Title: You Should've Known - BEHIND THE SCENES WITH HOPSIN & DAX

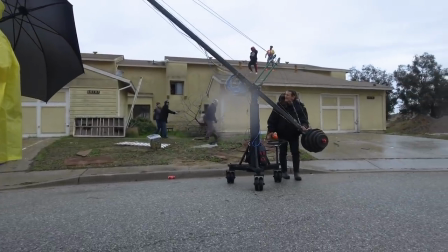The rooftop scene was kind of scary because it was slightly raining just a little bit and rooftops have grip on the top but it was sketchy so we had to get a ladder to get up on the rooftop and these are old ass roofs as well.
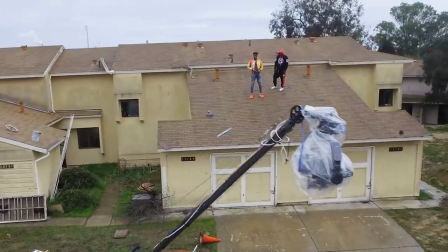Like these are not like brand new, freshly paved. These shits are from like fucking 1920 or some shit.
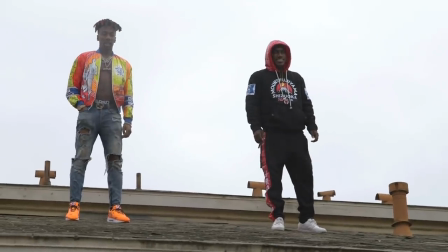I don't fucking know. You know me, I'm like a little monkey. I can climb anything. If I fall down, it's not a big deal.
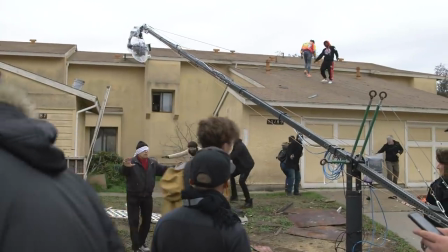Cause I'm like, I don't know. I just, I'm just that person. When I fall down, it's not a big deal. But Dax is like a, he's really, he's a really beefed up big dude. And I just kept having a vision. I'm like, man, if he falls off of this rooftop, it's going to be really bad.
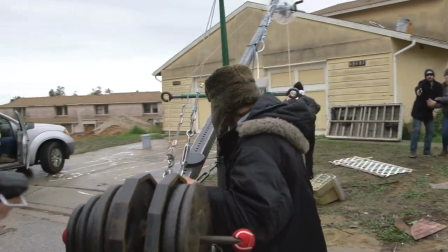We did maybe like five or six takes up there. The first few takes, they were kind of rusty, and then I started feeling it out, you know, throughout the takes, and I'm like, okay, I'm gonna start moving around a little bit more.
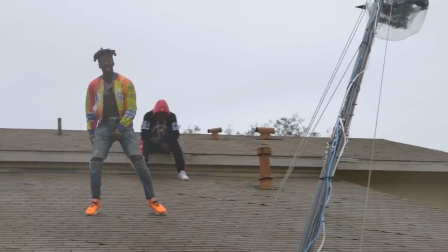So that's why you can tell, like, I was just kind of playing up there, so at the end of the video, I was just like doing little stupid dances, just because I was just trying to find my groove on that rooftop,
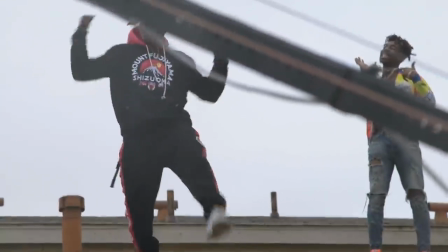because it was kind of scary. The scene came out really good.
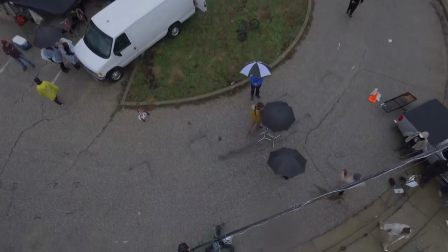We, that scene specifically, we had to do some sky replacement on it because the clouds in the sky, the sky was very gray.
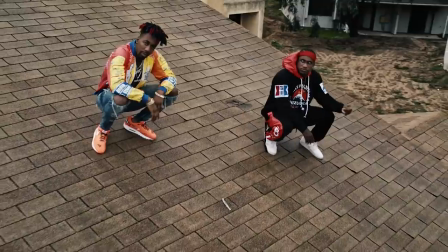It didn't look too good. We wanted it to feel more sinister. After that, it was time for the big scene.
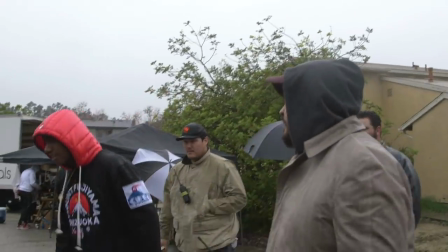I'm not gonna lie, I'm jealous of this scene. I'm very jealous.
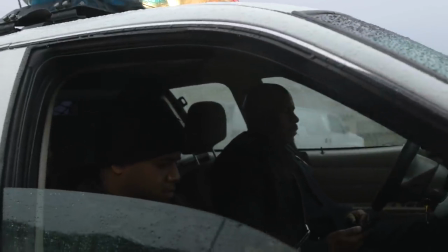I'm mad about this scene. I wanted this scene. I gave it to Dax because, you know, I wanted to see him shine, but I was like, man, I want this scene so bad. This is, that was a killer fucking scene. But Dax fit it perfectly.
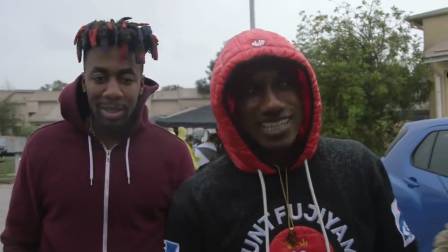So he is the invisible entity that makes people commit suicide, kill themselves and go crazy.
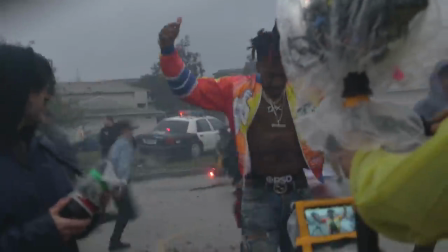It was supposed to be just like no one could see him, but he's just making everybody go nuts. The cop shoots himself in the head, you know.
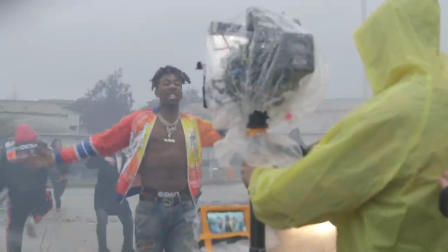Bitch, you shouldn't know I was coming!
And I also wanted it to be a metaphor as to like what he's doing because he's just stirring up fucking madness in the game right now.
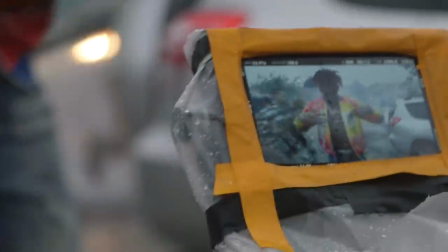You know, he's up and coming and he's just making everybody look and just making everybody go. What the fuck is going on? How is this dude getting so big? What is he doing? What's happening?
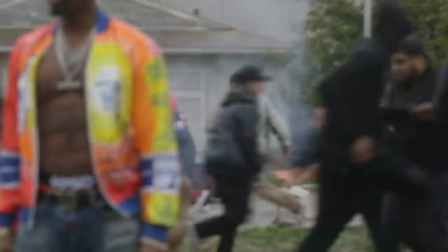This motherfucker is Walking through and it's cold as fuck outside.
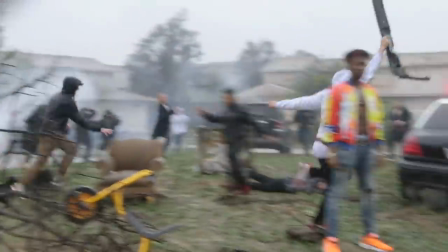Keep this in mind his shirt that the little jacket he was wearing Dax don't wear Believe in t-shirts. He only buys jackets when you when you it's just jackets only ain't no t-shirts for Dax The shit was as thin as a piece of paper.
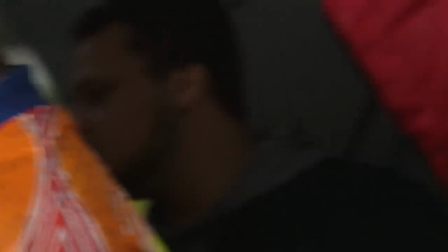He's wearing this jacket, and I'm like, yo, are you cold? He's like, yeah.
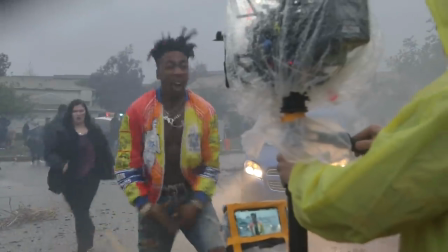And I'm like, what the fuck? Like, goddamn. But you know, he gotta stay in the Dax image. He gotta, I know he was cold as fuck. Everybody was dying from cold. And Dax is here with his motherfucking shirt off, not giving a fuck. I'm like, man, this dude is crazy, but he's hungry for it. Right after the video shoot,
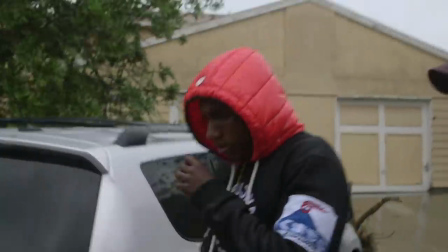I promised all the fans that I would stay with them there was like a hundred of them I told them I would stay sign autographs for them all take pictures whatever shout out videos whatever they wanted because dude they spent the whole day with me and Dax just
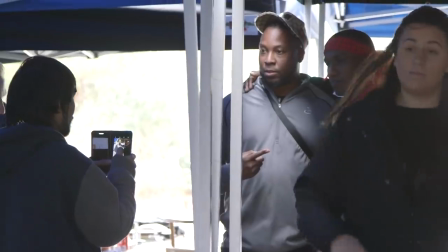getting this video done they didn't have to do that so I'm like I'm not gonna be the asshole like I'm I'm I want to give my fans
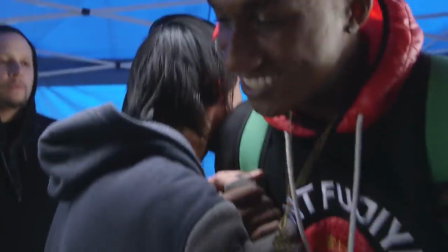what they want you know and I want to put that good energy out there and if one of them becomes famous one day and they're a rapper or an actor whatever they do I want them to show that type of love to to their fans as well and to the people who admire them because I just feel like that makes the world a better place.
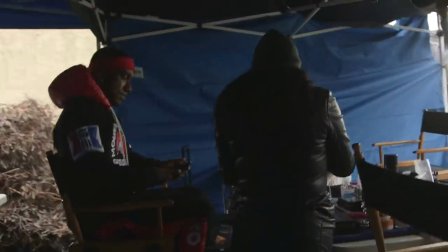Shout out to the amazing crew, shout out to Moses Israel for putting it all together and having an amazing team to bring my vision to life.
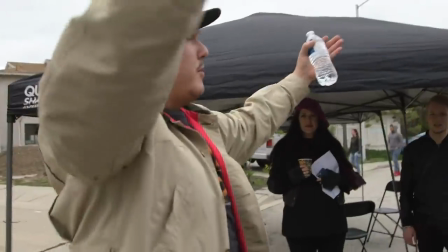Shout out to Dax for being an amazing artist and you know, being easy to work with and having good vibes that inspire me and inspire the world. You know, and shout out to the fans who all came out and showed support and I love you guys. This is the behind the scenes of of You Shoulda Knew I Was Coming. Hope you guys enjoyed it, and see you next time.
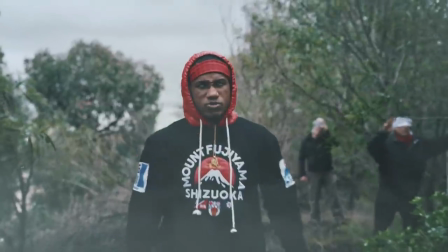You knew I was coming.